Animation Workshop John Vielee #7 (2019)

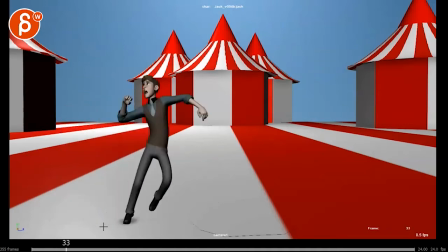4s
all righty new submission let's play this here in full no sound on this guy and
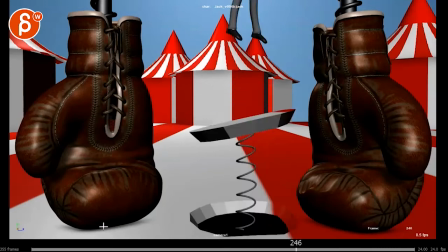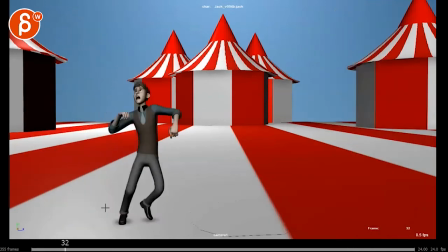21s
boing cool i'm
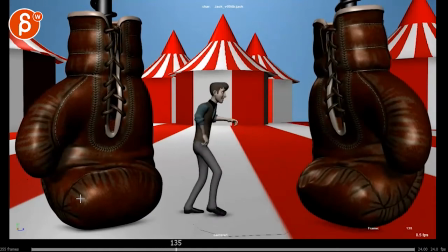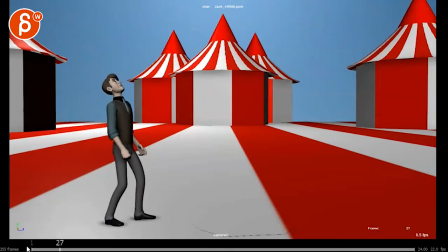just looking at the very beginning where this arm just kind of draws attention to itself there where it's just kind of it's swinging back a bit i'm
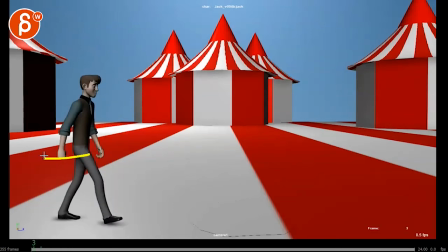49s
looking at that arm very quickly there's a couple of things where that arm goes back a bit strongly and I think this is if it just feels like such an intentional step I think you can relax that foot a bit more bring those toes down to just a much more relaxed step
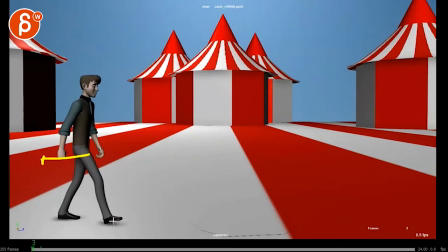65s
there's something about it being so high and so for so up here on the toes and so far out that it feels like a very intentional stomp almost and
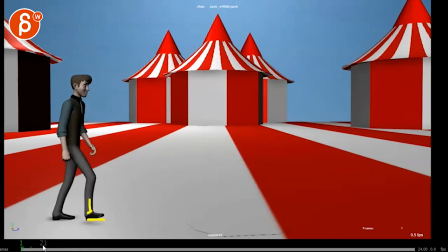80s
then watch out just for polish oh sorry hitting that wrong buttons wrong
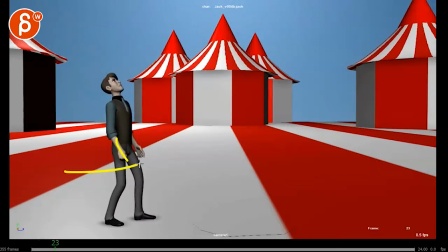84s
buttons here this arm as it swings forward watch that and boom
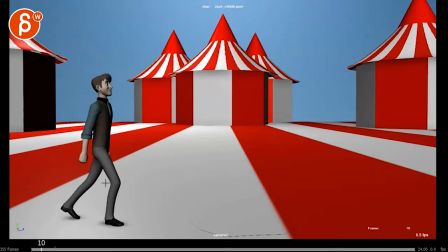89s
it's a bit harsh not that it's a linear stop but it's all it feels like once you get to the his butt cheek there it goes it's a bit in swampland it just kind of starts to slow down a lot watch this it's a bit given that big extreme move
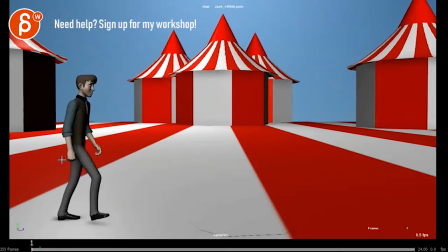107s
back and swing forward I think I would just not go as far at the very beginning and it also has a bit of a I don't know if that's an IK arm but as a feeling of it kind of moves back and then locks on this frame you can see how the elbow just kind of locks in space then
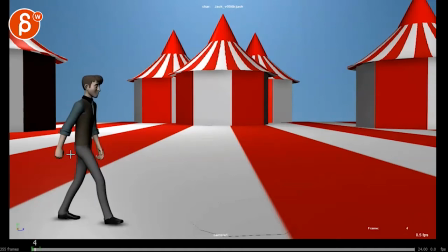122s
goes back so to me I would just reduce that at least 50% it's just like a smaller swing back so that you have a
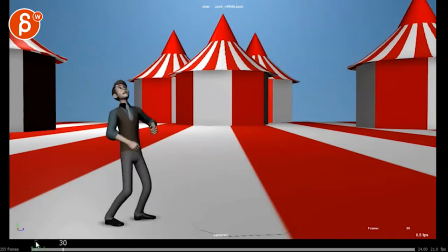129s
bit more time to ease into that stop there little little technical things and same thing with that foot here i think you might go a bit far there you might want to go a bit longer on the on the toe
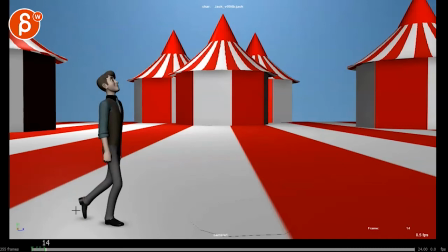146s
roll get that break in the foot and then relax a bit and then move that a bit sooner so it's not fully
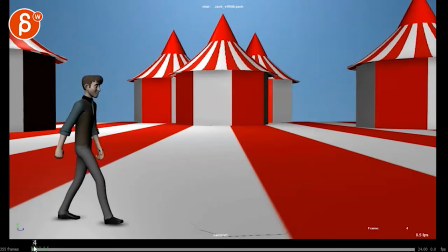152s
there but you might argue he's not fully stopped there this would be like if he's completely
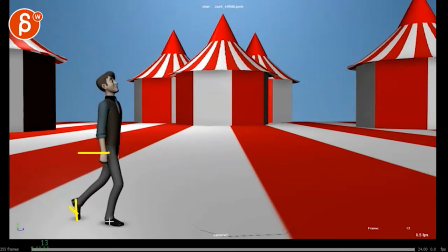160s
engrossed in something we just forget but it seems a bit strong on that foot roll haven't the shop for a while so you know if this was before it's been one of my my apologies there sorry if i'm suddenly adding things that were there before um and one last thing is that foot
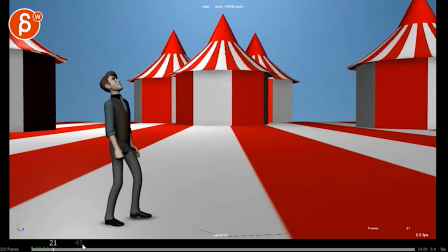175s
comes up and it kind of pops down over one frame watch this it's a bit harsh there
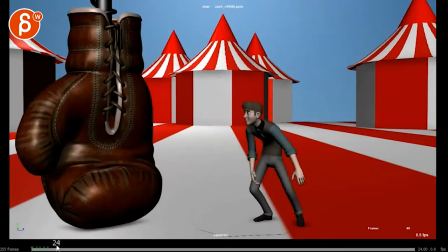181s
again you can soften that a bit this is cool and
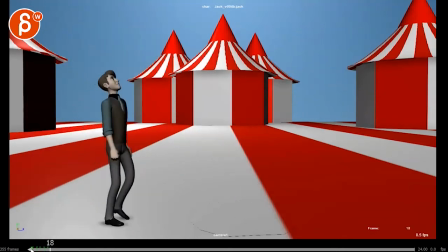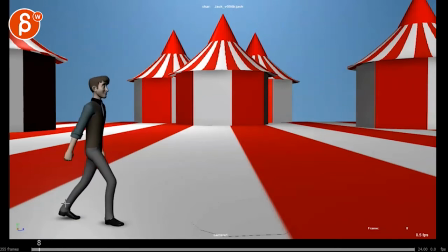197s
maybe this is something for you to think about i don't think it's it's a massive thing to implement but what if that head turned up just wasn't so gradual there's something about that arm going up the body up head up there's something about it where
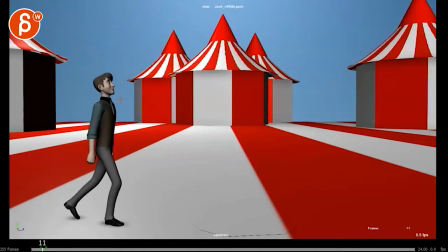213s
it just seems all us it's not i know it's not one piece but there's something about it we're just kind of everything goes up at the same time and then you careful you're hitting a point where again it pivots off of almost this scalp area you can put a pin there on that
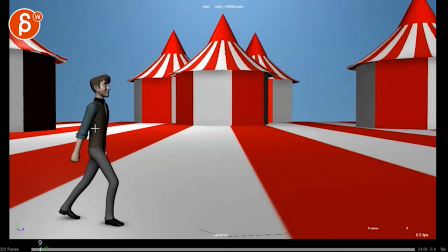229s
head it's through here and I think it just adds to that weirdness where this hand comes to this arm swing comes to stop and then everything kind of moves forward pivoting off of here there's anything you can do to kind of break this up a bit and watch out that counter with the
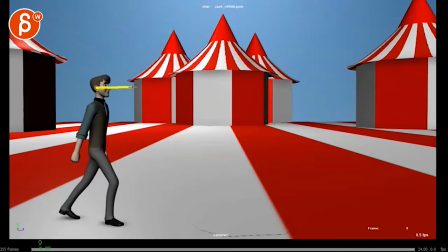246s
chest back and the head back so maybe by having a more gradual looking forward and maybe almost like a head dart up looking a bit and then
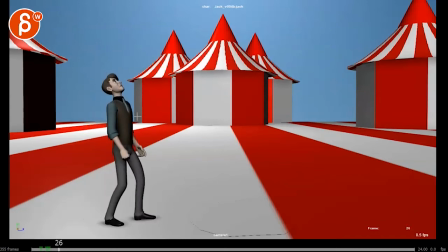254s
another head dart up just kind of scanning things and then suddenly realizes wait what is this it's almost like he's anticipating that that glove a bit
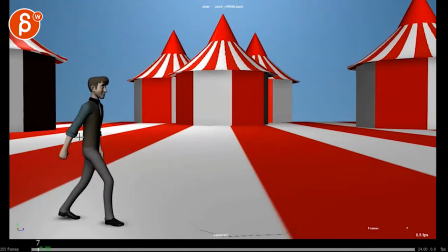262s
too much as he just gradually looks up here but just on a technical point of view is watch out for those for those
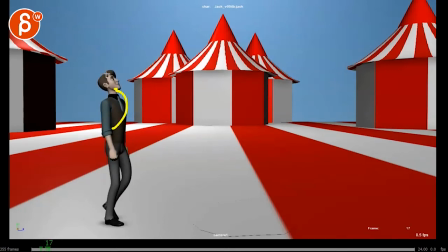267s
pin things where body parts kind of pivot perfectly that's
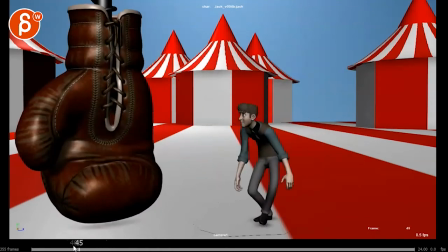279s
cool I do like that you might argue again
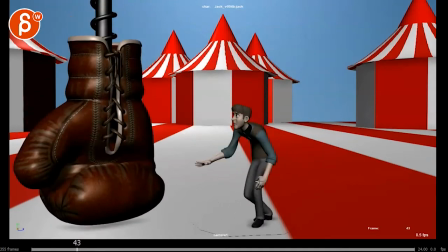284s
picky mode here that right through there those arms are kind of swinging I know
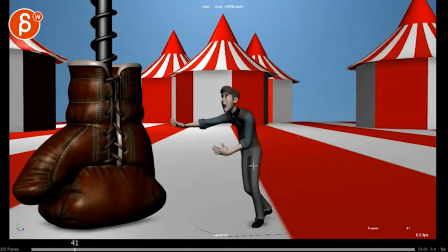289s
they're in a different pose but there's a slight feel of once you once you
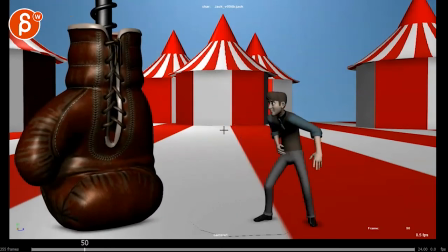294s
get past here that is a bit too in sync how they swing here watch this
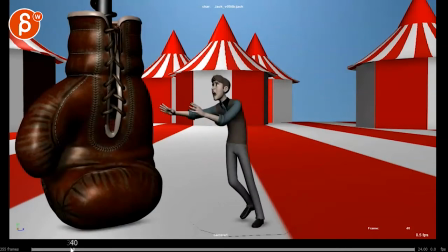298s
i wish this could be a bit more offset they have just a bit of a in sync
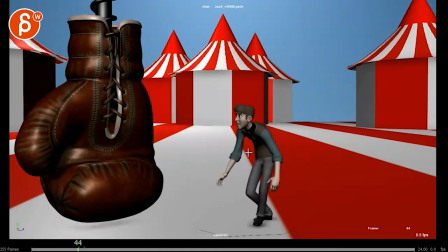305s
downward swing where they're kind of pacing spacing is the same very picky here
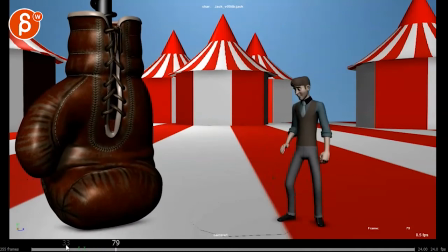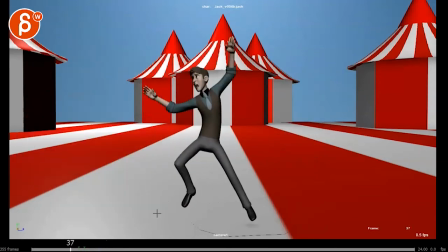319s
and then watch out there's something in your roots as you have such a big jump back over
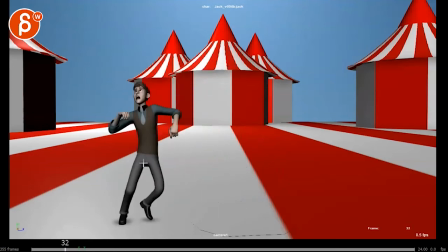324s
I think it's a combination of like you're going from here to here it's pretty far
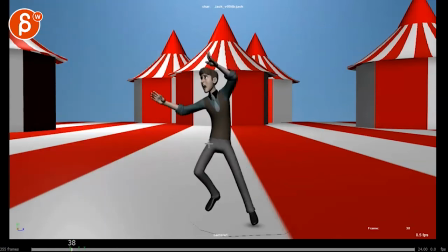329s
and then there's a little bit of a you start to slow down but from here to here it's a bit
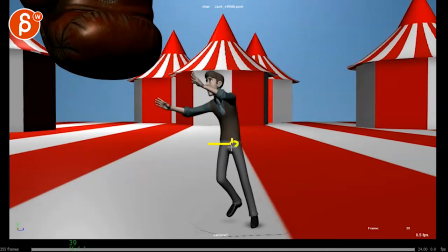335s
smaller on the screen right move but then from here to here
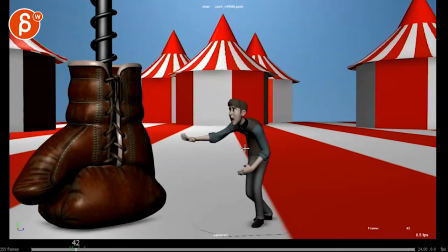339s
it's bigger again so watch out some spacing issues and then the body feels a bit flat and then boom suddenly comes down in the roots but then it's just
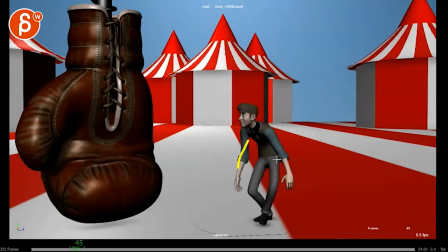348s
over mostly one frame and then it flattens and it doesn't doesn't bounce
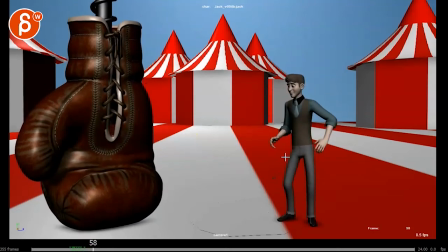353s
enough to me and then it's this thing of it gets very very soft and slow in this recovery there but
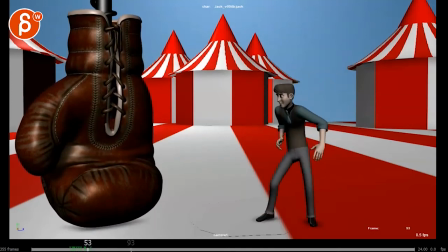363s
then you got that very fast leg move unless it sounds very picky but if you watch this in real time
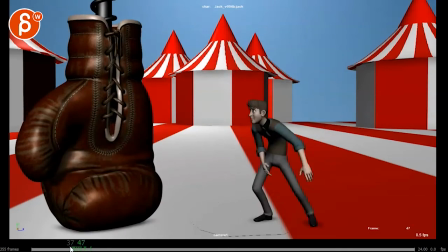368s
there's just something where the body feels a bit hiccupy and it really
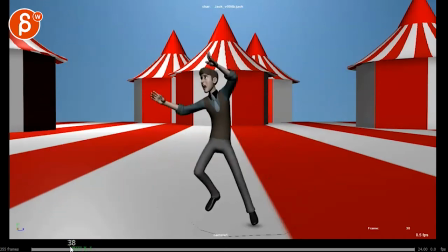373s
slows in into gradual smooth move but then if will look at the
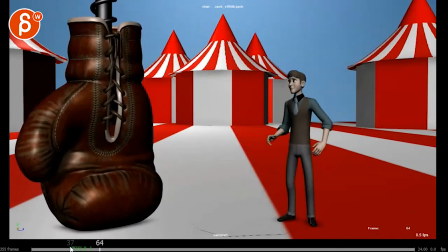378s
rest you have those sharp leg moves and
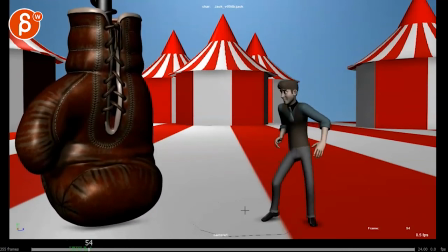383s
the swings they're slightly twin going back and there's something where it feels slightly disconnected if you would do such a big move there's something maybe i would give this you know maybe like two more frames and have and space out and make that a bit more fluid how that root comes down it comes back up
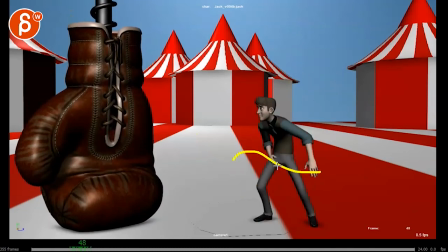399s
and potentially more of an overshoot and back i know you have that here but i would speed it up a bit to get to this a bit sooner so it
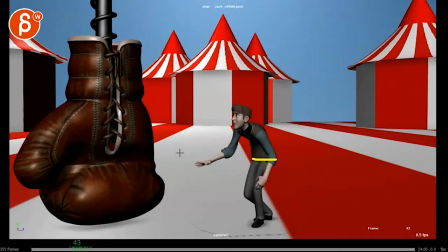407s
feels just a bit messier almost i know i said smooth this out this is a combination of just don't have any
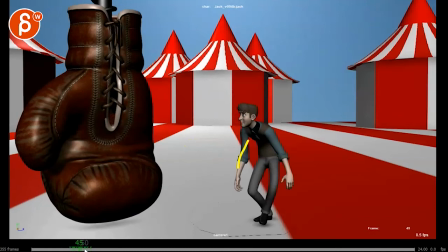413s
weird pops and spacing issues but at the same time find
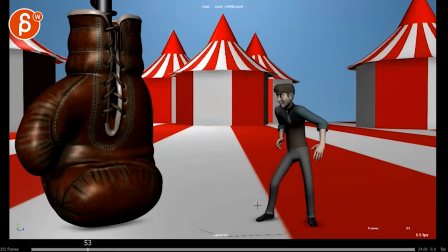420s
a way to to uh what's the word it feels like things are just disconnected like i don't quite feel how that
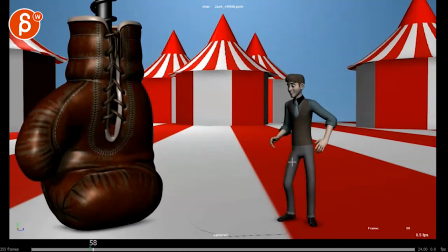428s
leg change here has any effect on the hips and the roots it seems like there's a nice slow in on the body but then you have you know the rest of the body doing separate things I hope that makes sense you